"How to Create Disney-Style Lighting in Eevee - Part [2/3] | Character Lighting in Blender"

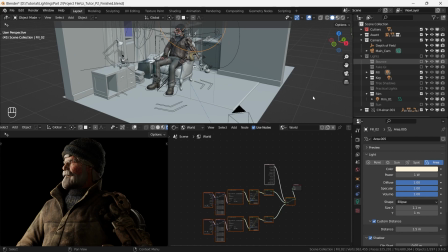[4:04]
I have used two area lights with low intensity and diffuse
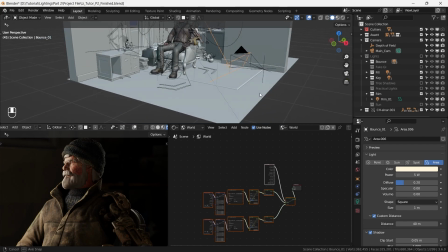[4:09]
value to 0.2 and specular in volume values to 0.
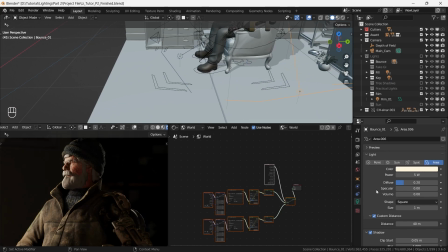[4:15]
These lights match the key light's color but with reduced saturation. These lights are placed near to the surface and directed towards the character, serving as bounce lights to add depth and realism to the scene.
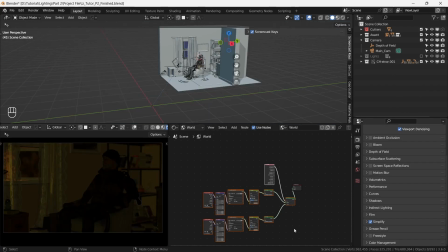[4:29]
Now unmute the environment light and tweak them if you want.
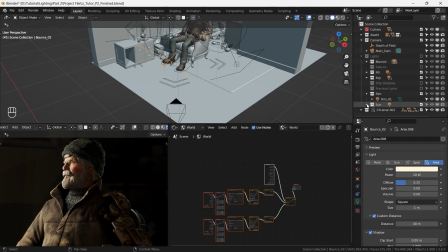[4:34]
Next, I add sunlight with an intensity of 11 and a similar color to the key light.
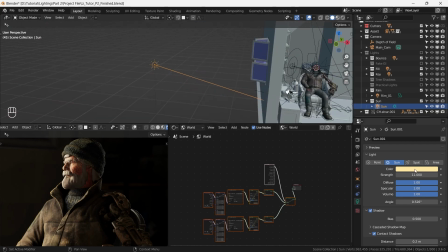[4:40]
I angled it towards the window to create realistic window shadows on the curtains, enhancing the scene's realism and believability.
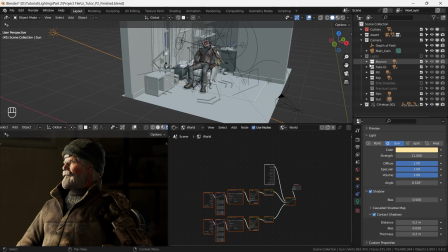[4:50]
To further enhance the scene, I used two-point lights with low intensity matching the color of the sun.
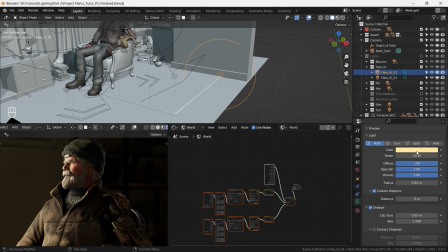[4:57]
When working with point lights, Scaling in viewport won't increase the radius. You will need to adjust the radius using this slide bar.
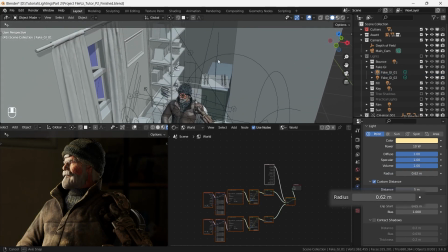[5:06]
These point lights used for fake GI because the lack of ray tracing in Eevee.
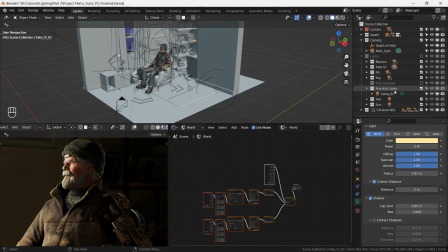[5:14]
In addition to the key elements, I also used practical lights to add more details to the scene.
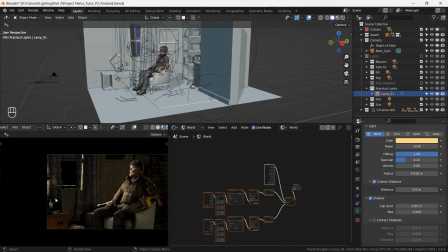[5:21]
I add another point light with low intensity, setting the specular values to 0.5 and volume values to 0.
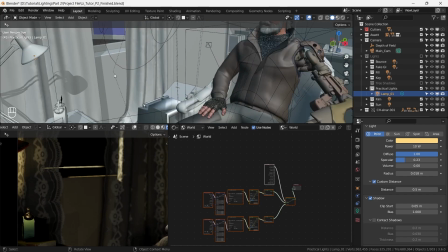[5:28]
To control distance, I enable custom distance and set it to 0.5.
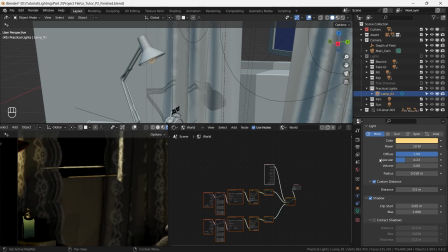[5:35]
These practical lights highlight specific element in the scene beyond the character.
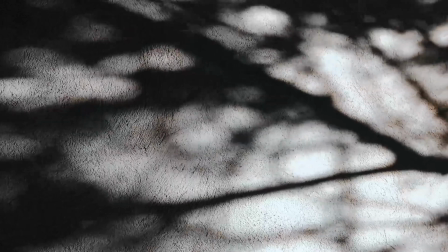[5:41]
For final touches, I want to use tree shadows, but adding tree shadows in Eevee can be challenging.
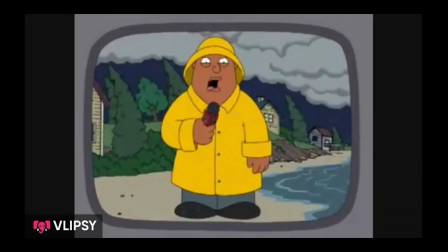[5:48]
I face much difficulties while doing this, but here's how to do it.
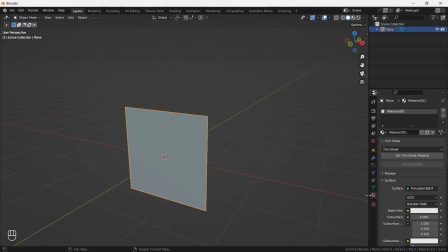[5:53]
I start by adding a plane and applying a tree PNG texture to it. In the material setting, change the blend mode and shadow mode to alpha clip. Now head to the shader editor and delete the principal VSDF shader.
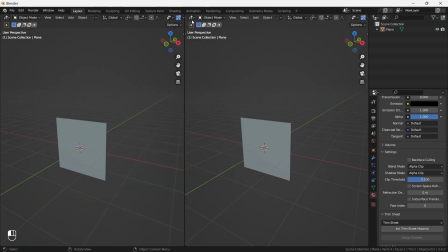[6:06]
Add a transparent VSDF and diffuse VSDF. Assign any color to diffuse VSDF.
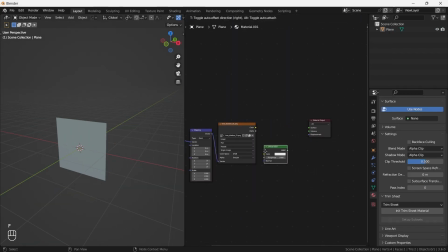[6:12]
It's just for visualization in the viewport. Connect both of them with a mix shader using the image texture alpha node as the factor. Next, add another mix shader with the output from last previous mix shader
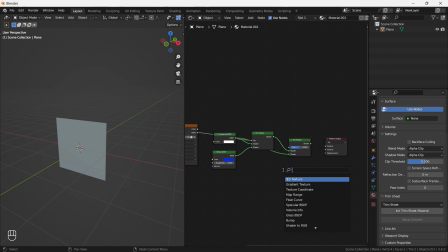[6:27]
in the first input and another transparent VSDF in the second input.
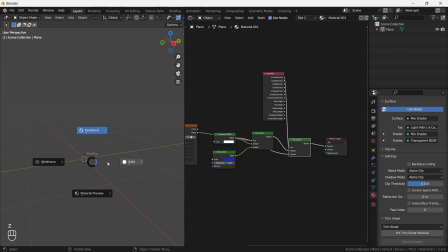[6:33]
For the factor, use a light path node with camera ray.
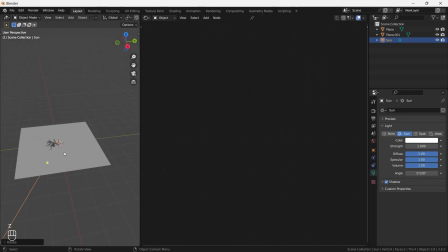[6:37]
This setup will give you tree shadows without the plane being visible in the camera and viewport.
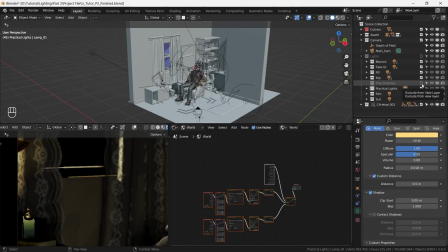[6:43]
Now just set the tree shadows according to you as you want. For the final glory, you can add dust and lens flare texture with same technique as a plane in front of camera,
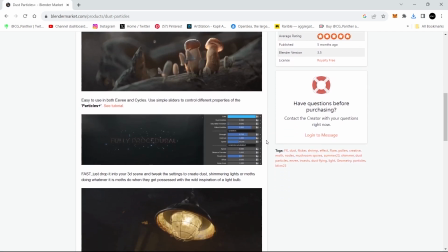[6:55]
but I personally use this dust particle add-on from Glab Alexandru, which also have a free version.
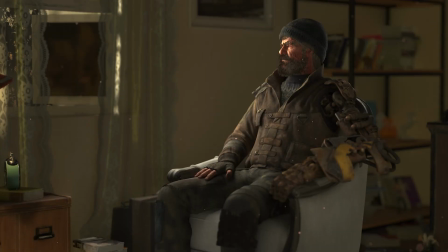[7:03]
And this is my final result.
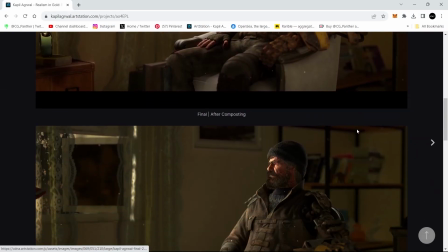[7:06]
You can check the full image result on my ArtStation page, as YouTube compression may cause some loss of details.
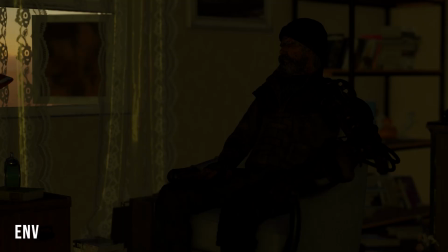[7:13]
For now, you can experiment with different settings to render with Eevee.
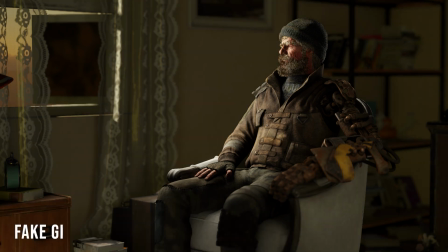[7:17]
And in the next video, I will share my render settings, composition technique, and life-changing lighting notes.
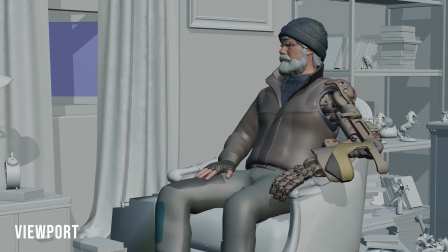[7:24]
The next part will also be the last part of this quick series.
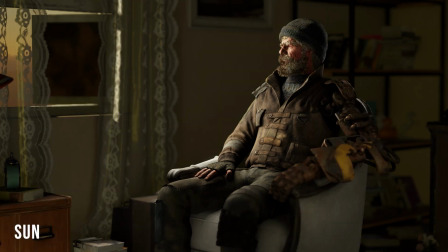[7:28]
I hope you like this video, and if you want to become a Blender nerd, comment your thoughts and hit the subscribe button.